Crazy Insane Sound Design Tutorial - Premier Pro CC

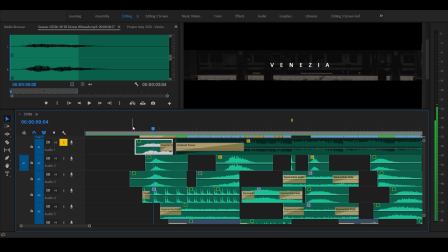243s
You start hearing the drone before you start seeing the curtains come back, so to speak, and you're introduced to the train station.
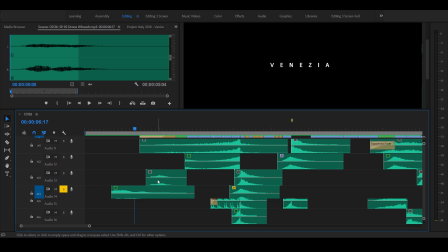253s
And on top of that, I throw in another little drone that accompanies that first drone, which is right here.
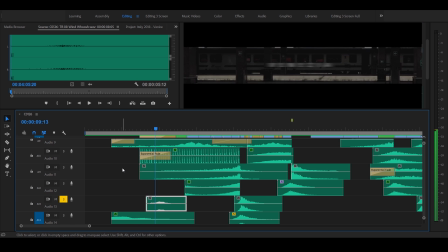260s
It's called a wind whoosh. Let's take a listen to this one. There's that one little sound right there.
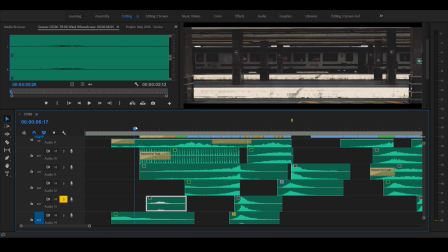266s
It's just an opening whoosh.
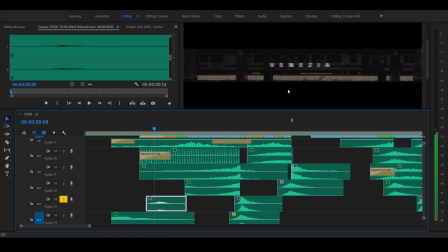270s
And then you can see the text starts to get dissolved away.
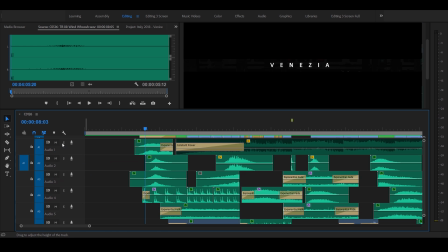277s
So let's layer that back in. I've got this first whoosh with the second whoosh. And you can see those nicely layer in there. Hear the nice low drum, little droning sound, little whooshing sound.
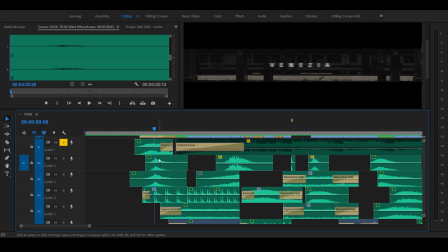294s
And then I added 2 more layers of whoosh for just the text alone. So I like to layer my whooshes. In the past, I might have used 1 whoosh and called it a day,
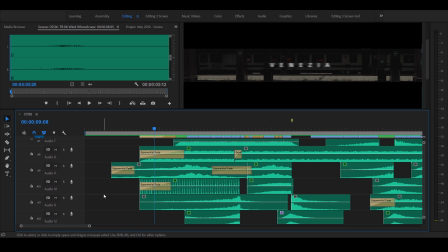305s
but I find that if you layer in different tones, so you have a high tone, a low tone, a medium tone,
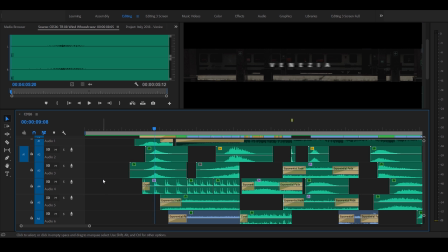311s
it really makes a lot of difference, and it just gives a lot of depth to that particular whoosh.
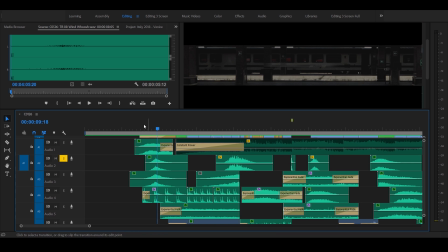317s
So let's listen to that one. So this is just the high tone whoosh as soon as the text gets dissolved. Okay, and we're going to go listen to the little bit lower whoosh. Okay, and those 2 together, you get a little bit more depth.
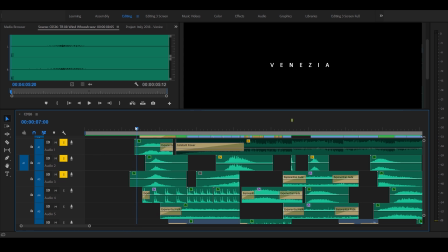335s
Boom. And then you add the little drone in here, the drone whoosh. Boom.
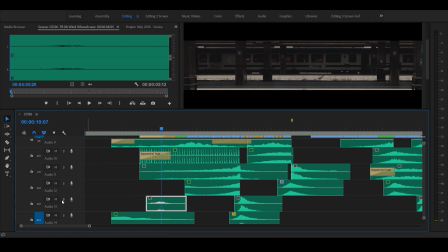343s
And then we just fill that up a little bit more with this whoosh down here. So this is what you end up with. And we'll add the bell back in there.
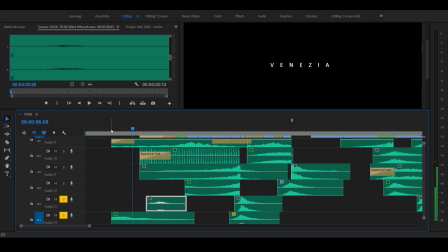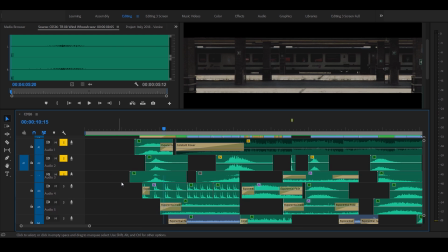356s
Boom. Nice full reveal. And this leads me into building ambiance.
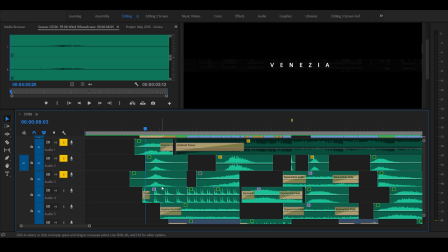362s
So part of this is I want to kind of have an intensity to this scene, like some kind of urgency, as if we were there. It's kind of a loud, crazy place. You once your train's announced, you got so many minutes to get on your train.
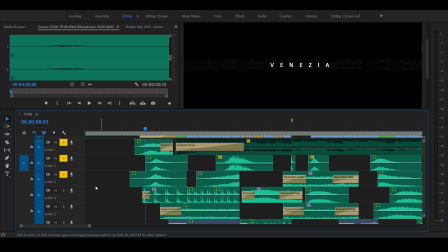378s
So I want to kind of emphasize what that felt like. And so I decided to introduce a heartbeat into this scene.
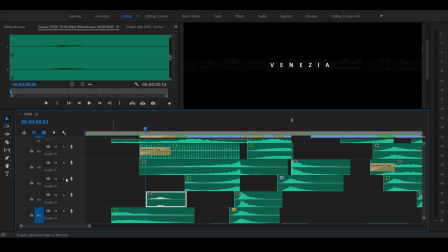386s
Let me play that for you. And by the way, if you guys know how to remove all these solo tracks at one time, let me know, make a comment.
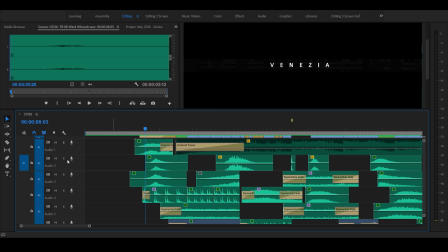394s
Then all I know is I just have to click them individually, so bear with me here. So let's listen to that heartbeat. Start introducing the heartbeat. And if you can tell, I dropped that right when that whooshed, that heartbeat hits.
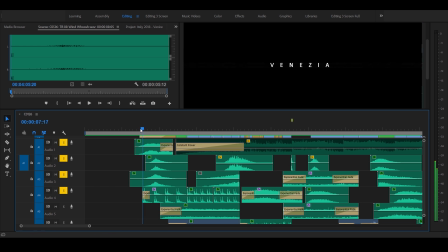411s
So pile that back up, start building that depth. Boom, there's the heartbeat.
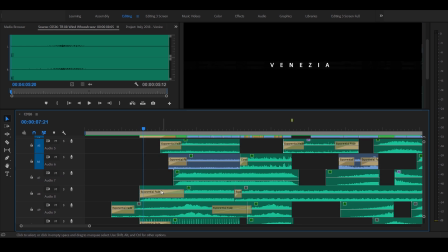418s
And then on top of that, I wanted to get a little bit more intense, so I introduced a ticking sound.
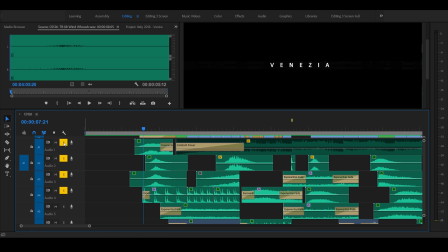424s
That's what this sounds like. It's like a clock, to kind of give the impression that time is of the essence.
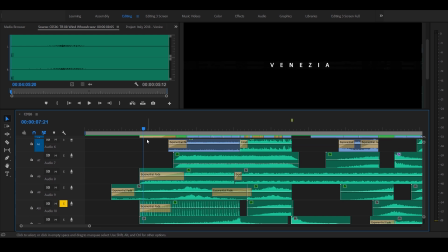431s
Let's see what that sounds like.
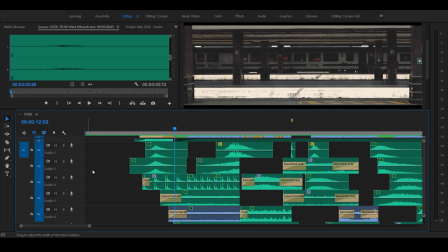437s
So there's that. Okay, let's throw in the drone.
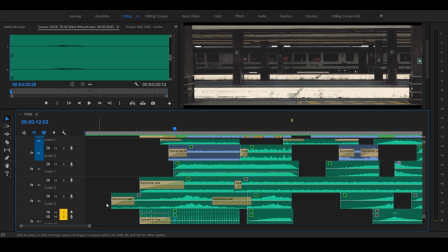444s
Let's throw some whooshes in there. Let's get the heartbeat layered in there. And let's put the bell back in there.
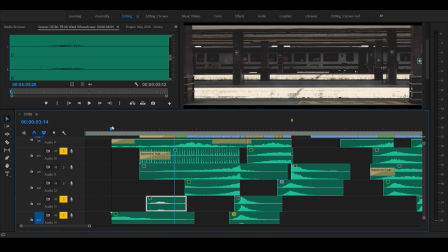449s
And let's throw that little low drone. So this is all those layers that we talked about.
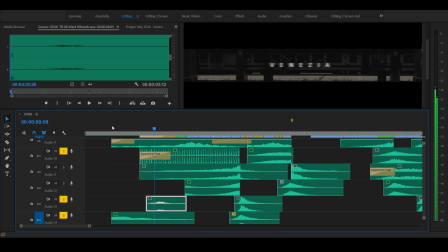Boom. Okay, so you can start seeing that the heartbeat, the clock's going. Everything's kind of blended together, swoosh forward.
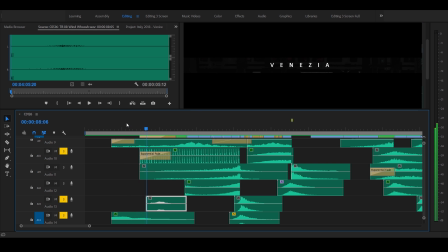470s
And now you can tell if I don't have anything else on at this moment,
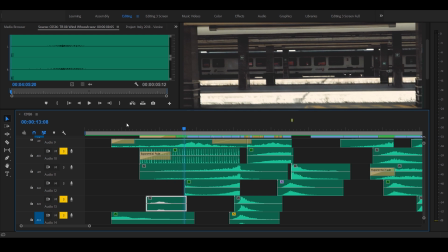477s
there's no depth there. There's something missing. So that's where I introduce some more ambient sounds.
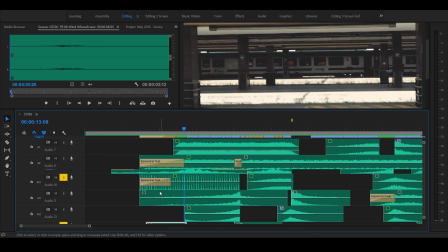482s
Not necessarily of the train station, but what I try to use is risers.